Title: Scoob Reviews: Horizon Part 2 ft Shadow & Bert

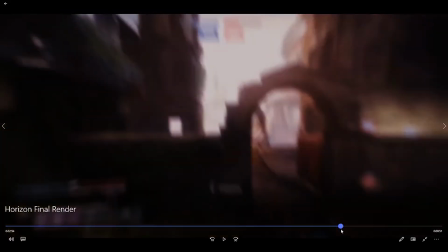(4:00)
So that's why time remap is so important to use in certain situations,
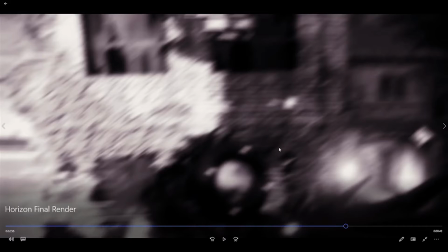(4:03)
and that's why I was kind of shoehorned into using Twixtor here because it was 30 FPS, and I sort of did what I could by just kind of letting it play, but there's still a little bit of warp. I thought this impact was pretty cool actually. It's like hits really hard. I also like this pair of cinematics as well.
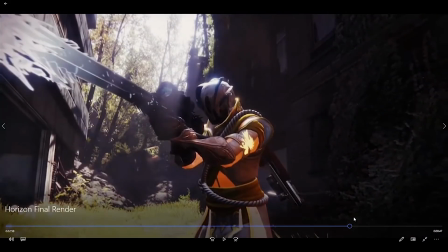(4:16)
Like I definitely improved my cinematic flow on the second part for sure.
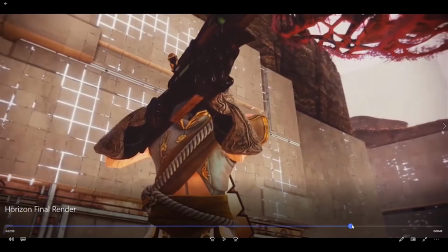(4:20)
Like I like the rays coming down here over the Whisper gun, and then I really like this under the gun sort of perspective here.
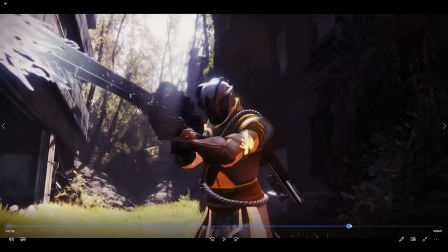(4:26)
Despite this transition being really choppy and not that good, I still like both cinematic.
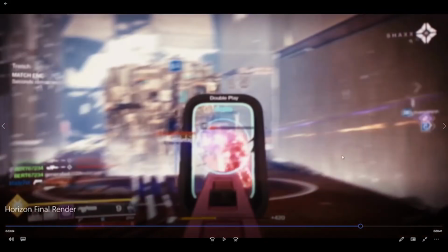(4:31)
So I'm still kind of abusing sound effects, but not really as bad as the first part. I guess between parts I kind of learned like when to use them and when not to use them. little bit of a saber action there.
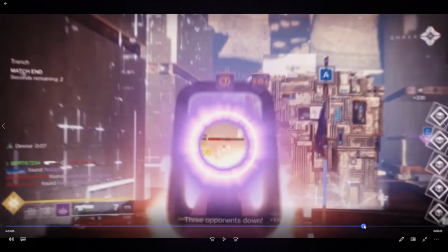(4:41)
So that's when the ring lights up. That's saber and rays, or maybe I just used rays.
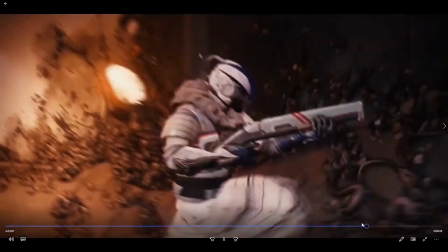(4:45)
I don't really remember. I think it might have just been rays. But yeah, at the time I was like, oh, that's so dope, but then it's actually not that dope.
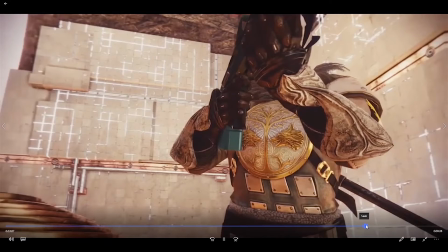(4:50)
Here in this cinematic, I kind of copied the perspective from the last one, so it's not as impressive, but it's still okay.
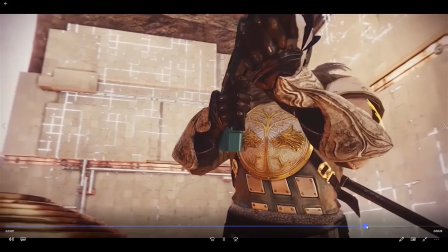(4:56)
This cinematic is like fine, but I thought that what really stood out about it was when I cut the clip in and out.
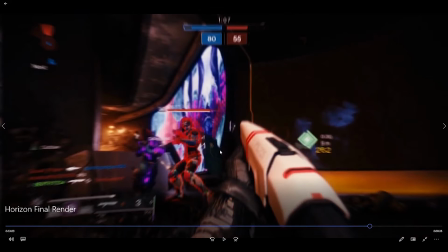(5:00)
You'll notice I do that a lot, like in future montages, I do that a lot, just because it's a good way to transition to the clip without using like a boring scale or blur transition or something.
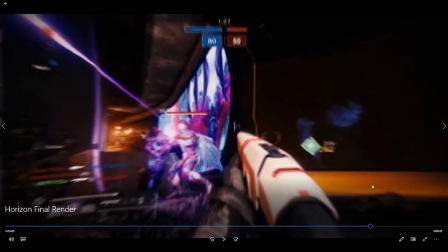(5:08)
So here in this clip, Bert's actually about to shoot that he misses this shot, and I couldn't find a good way to skip to the next shot that's relevant.
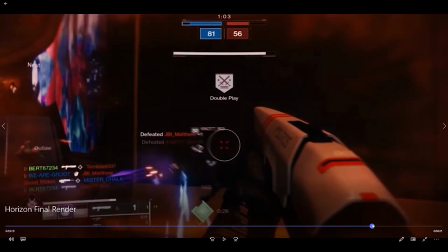(5:16)
So what I did was I sort of just made like a big jump like I did with Bert's Darcy clip, and it ended up looking pretty good.
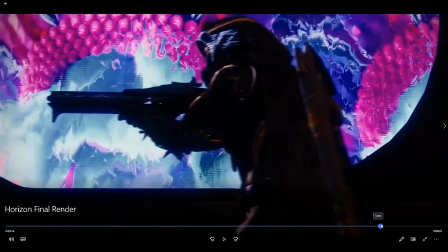(5:22)
This cinematic, I think, is dope because of the background on the...
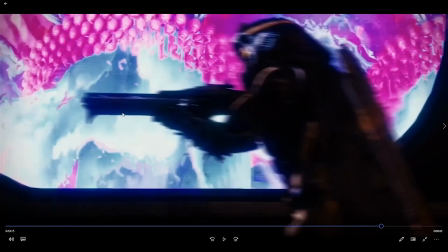(5:28)
God, what is that map? Holy shit. Worm something? I don't know. Worm something? But yeah, it looks super cool with this like light in the background. I thought it was a really nice contrast to have this player character model here with the display in the background.
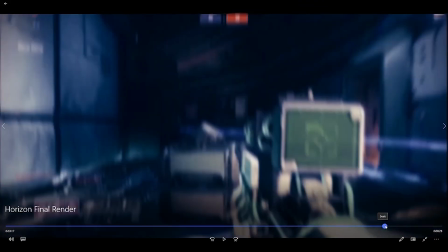(5:42)
This shake effect on the build-up shot was completely unnecessary. It just looks really weird. I think I had the frequency of shakes too low, so it's like too slow, and the amplitude too high, so like they're too big. What I would have done is turn the frequency up so there's more shakes and they're also smaller to make it, I don't know, it would just feel a lot better.
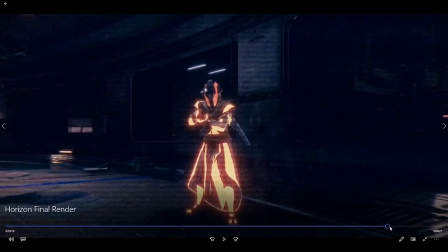(6:00)
So here I have a bit of like change color and then some TV channel change, which I thought was cool because I used it earlier in the montage, and it sort of, I like that cinematic a lot. The rest of the phoneless clip is just kind of odd, but so I guess for people that didn't see it in the montage, there is an Easter egg in this clip.
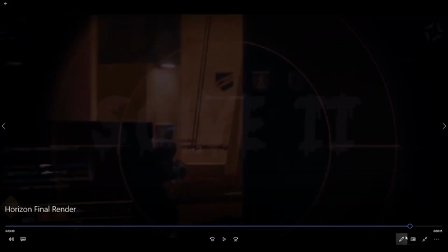(6:15)
So here we have Solve 2, which obviously everybody knows about. That's not a secret. Oh, I guess you can't really see it. They're kind of hard to see because I made them. The reason no one found it is because I made them super like hard to see.
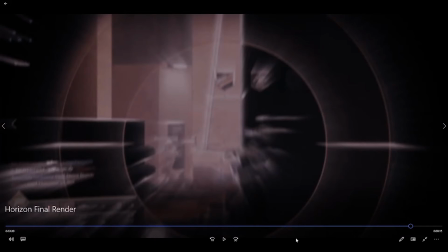(6:26)
But and then there's 2 other Easter eggs which I'm not going to mention, but they're in here if you want to go find them. And so then we're coming to our last clip, Shadows Borealis Reaper Midtown,
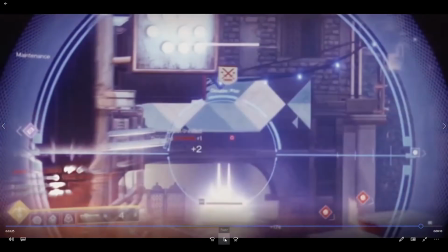(6:35)
which is just a really nice clip.
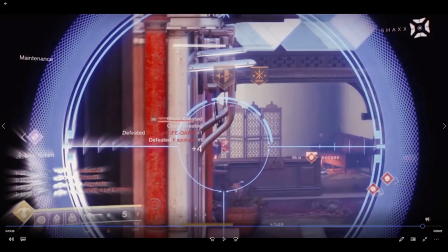(6:37)
And so he really wanted me to do this, where you have the kill feed shine with rays, like because he got a quad feed and it looks really nice because it's stacked.
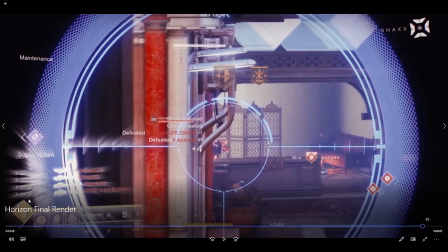(6:44)
And so basically what you do, it's like Aberdeen told me, basically you just like put the rays and mask it, okay, and you got to feather the mask so it doesn't like look like it's confined. But I think I feathered it too much, so the rays like started affecting things outside of the kill feed, which was bad, and you can obviously see it right here when I pause it.
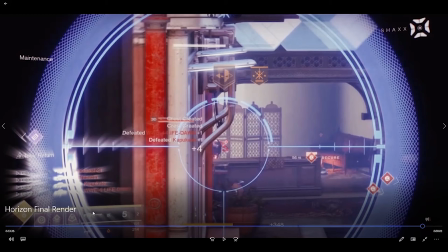(7:01)
But I guess if you're just watching the montage through, you can't really tell, so that's all right. But it's just an okay effect.
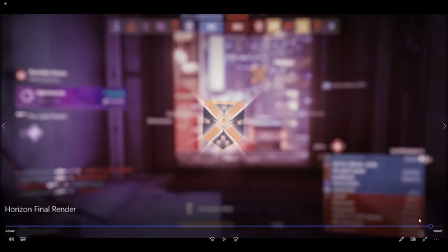(7:06)
The last thing that kind of leaves like a sour taste in my mouth is this metal popping up.
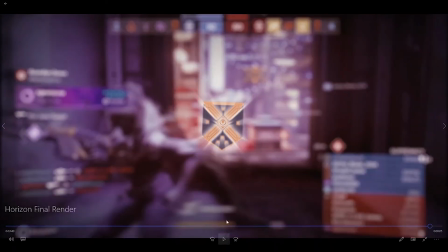(7:11)
It's like it's like way too fast. I don't know why I made it so fast, and it sort of just comes on and then stops and then slowly gets bigger. And what I would have done instead is had it get bigger, not as fast, like have it more on like a gradient, like a bell curve, so it gets bigger and bigger and then like really slowly goes back and shrinks down,
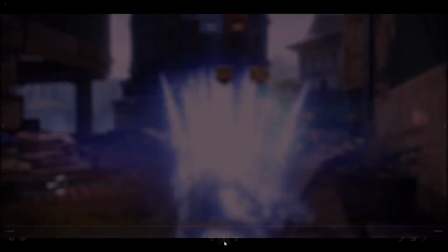(7:28)
which would have been nice. But I guess this is all I have. And then, yeah, that's the end. Alright, so obviously part 2 was a bit shorter than part 1.
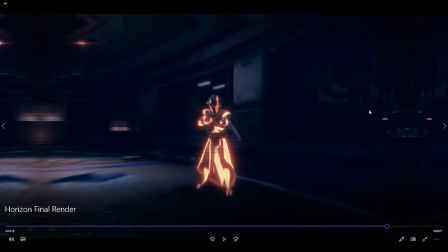(7:35)
I don't know why that is. I guess they just didn't have many clips left. I may have used too many in part 1. But overall, I felt like part 2 was definitely better than part 1. Like, part 1 is fine, but part 2 is where, like, I refined a lot of things that I messed up on in part 1 without even really knowing about it. I didn't really spam the swoosh sound effects as much.
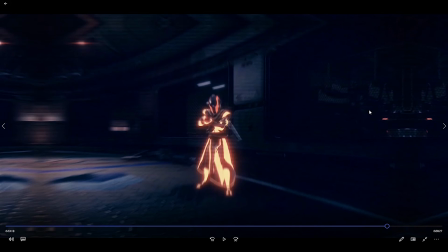(7:53)
I didn't really spam that whole, like, the same effects a ton, except for in this clip when I used the shake effect too much on this first shot.
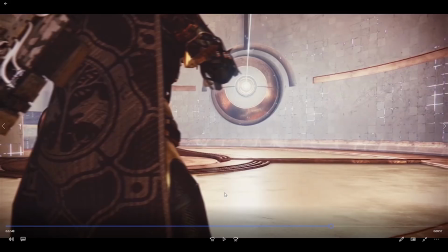(8:01)
I just didn't like that at all. The last thing I want to talk about is my CC, of course, because you gotta talk about it with every montage. It was getting better at this point.